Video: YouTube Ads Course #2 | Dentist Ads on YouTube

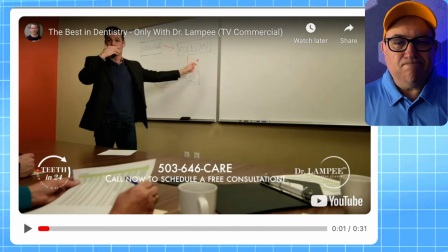You have to remember that, because it's going to say something like ads. It's going to say like, get the dentist or contact the dentist. And you want to make sure also that the place that click area shows up is not
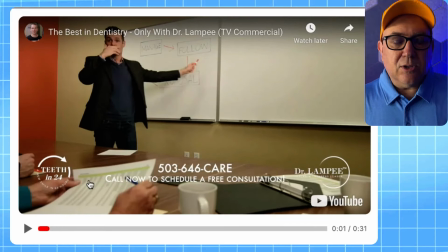overlaying these other graphics here. It looks like it's not, but also, you want to look on both mobile and tablet and desktop, computer, and potentially TV if you're running that. Where is the sort of hotspots that the click area is overlaid?
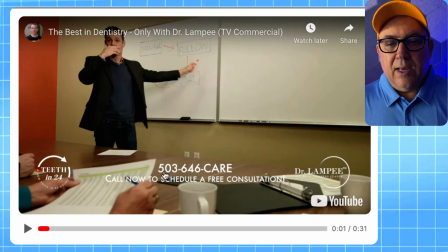But I think that this is generally pretty good. Has the phone number. I'd make that phone number a lot larger. I'm not watching this on TV, probably way too small. Does it need to say call now to schedule free? I'd just say free consultation. Free consultation.
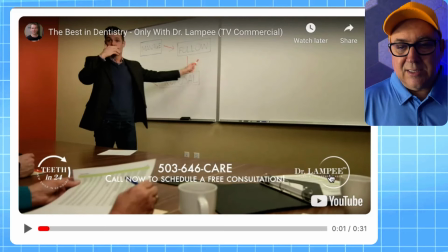But what it doesn't say is it doesn't say dentist. It says Dr. Lampy. Well, stuff is a little bit harder to read. Now, I think this may be in my area, but overall, this is a fantastic ad.
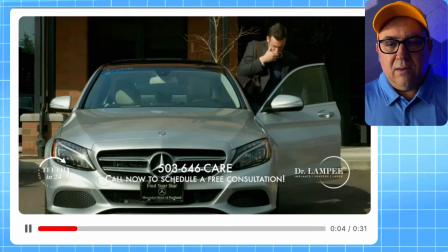Invested in your career, reliable transportation, and you've always put your family first.
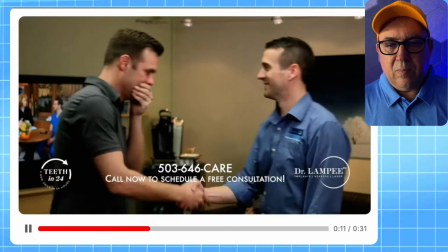It's time to stop hiding your teeth. You don't need to be embarrassed about your teeth anymore.
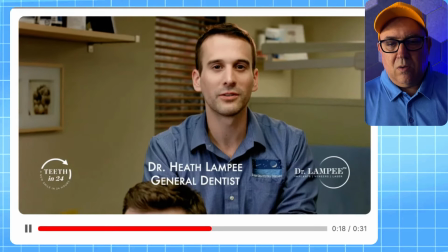We're here to help. Whether it's full mouth reconstruction, veneers, or implants, we're here to guide you through each step of the process.
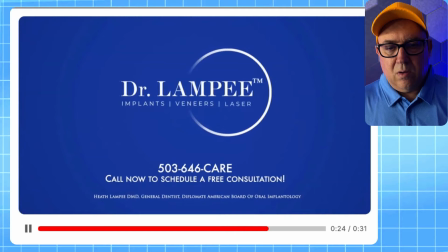The best in dentistry, only with Dr. Lampy.
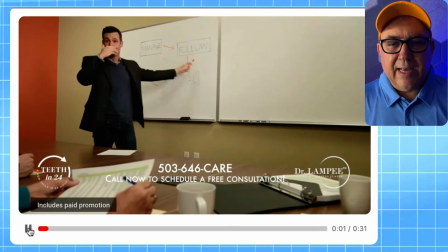Yeah, he could have said his name. I like the concept of covering your mouth.
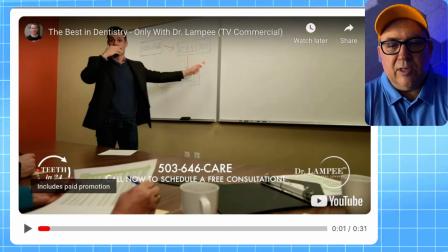This was a really good thing. I think you might have tested, or you might test this against one where you just are a little bit more zoomed in on the guy, because that's a lot of, on a small phone, this is a lot to try to zoom in on the guy who's covering his mouth.
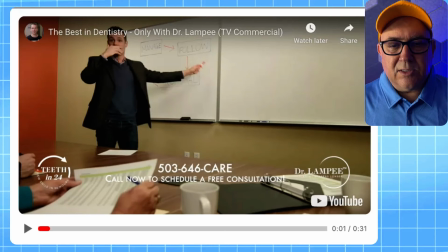So I would just close in on it and say dentist up front, and I would say his name.
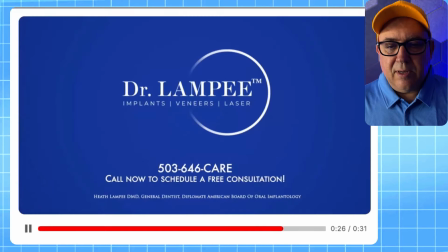This guy, this dentist, Dr. Lampy.
The best in dentistry. The best in dentistry, only with Dr. Lampy.
Okay, well, you can't say you're the best. That's kind of too braggadocious for you to say you're the best. But overall, not bad. I would just like to see Dr. Lampy emphasized a bit more.
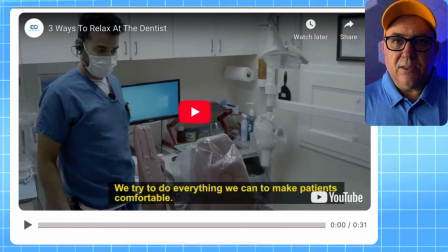In the ad, 3 ways to relax at the dentist.
We are here at Clever Dental.
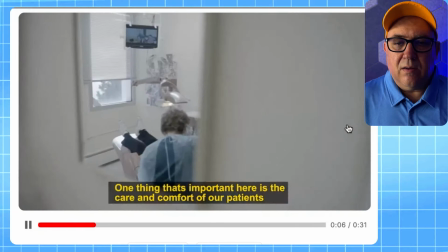One thing that's really important to us here is the care and comfort of our patients. People come in and they have a lot of dental anxiety, which is pretty normal.
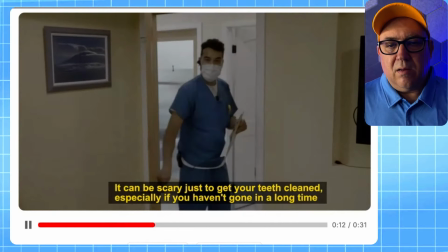Sometimes it can be scary just to get your teeth cleaned, especially if you haven't gone in a long time.
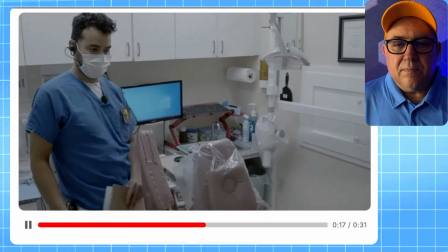We try to make everything comfortable for patients. Everyone is welcome here at our practice.
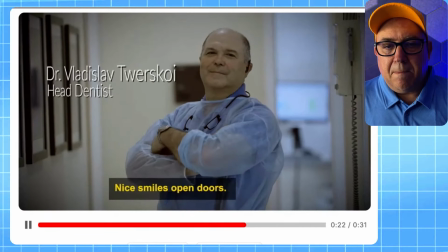Nice smiles, open doors.
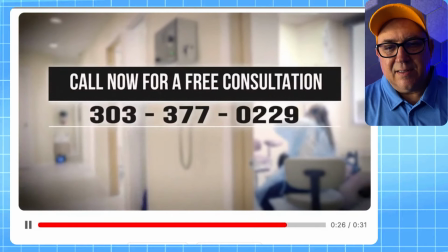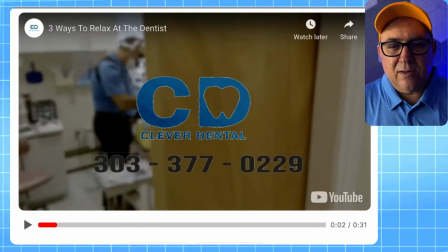Okay, I loved this music. It was kind of like Spanish guitar. It doesn't quite, so I like that it says Clever Dental. You could have done this logo a little bit better with the transparent. It looks a little edgy.
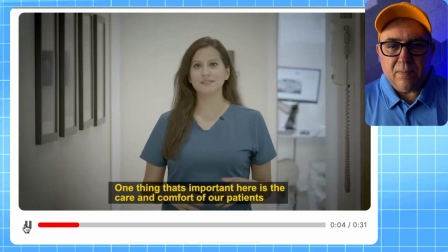One thing that's really important to us here is I think one of the challenges, nice people.
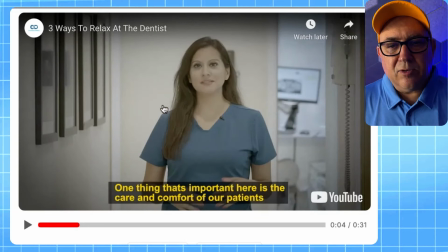I think it's a little bit more set up like a documentary, not quite zoomed in enough for my taste, but overall very nice. I like that they have the captions burnt in because that's very helpful on ads. I would love to just zoom in on faces because
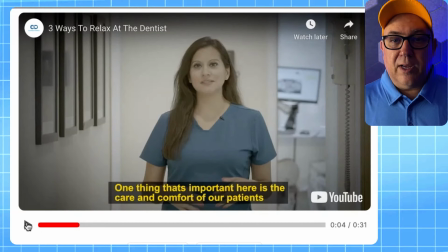YouTube's a personal media and people looking at it on small screens most of the time.
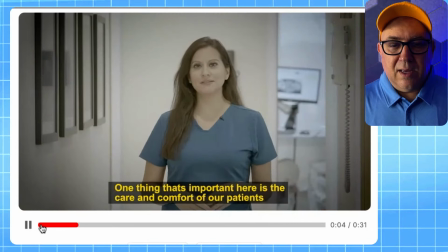We are here at Clever Dental.
One thing that's really important to us here is I feel like some of these videos,
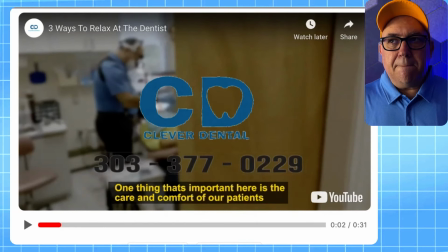I think people are afraid of dentists, no matter what. I am not afraid of dentists in any way.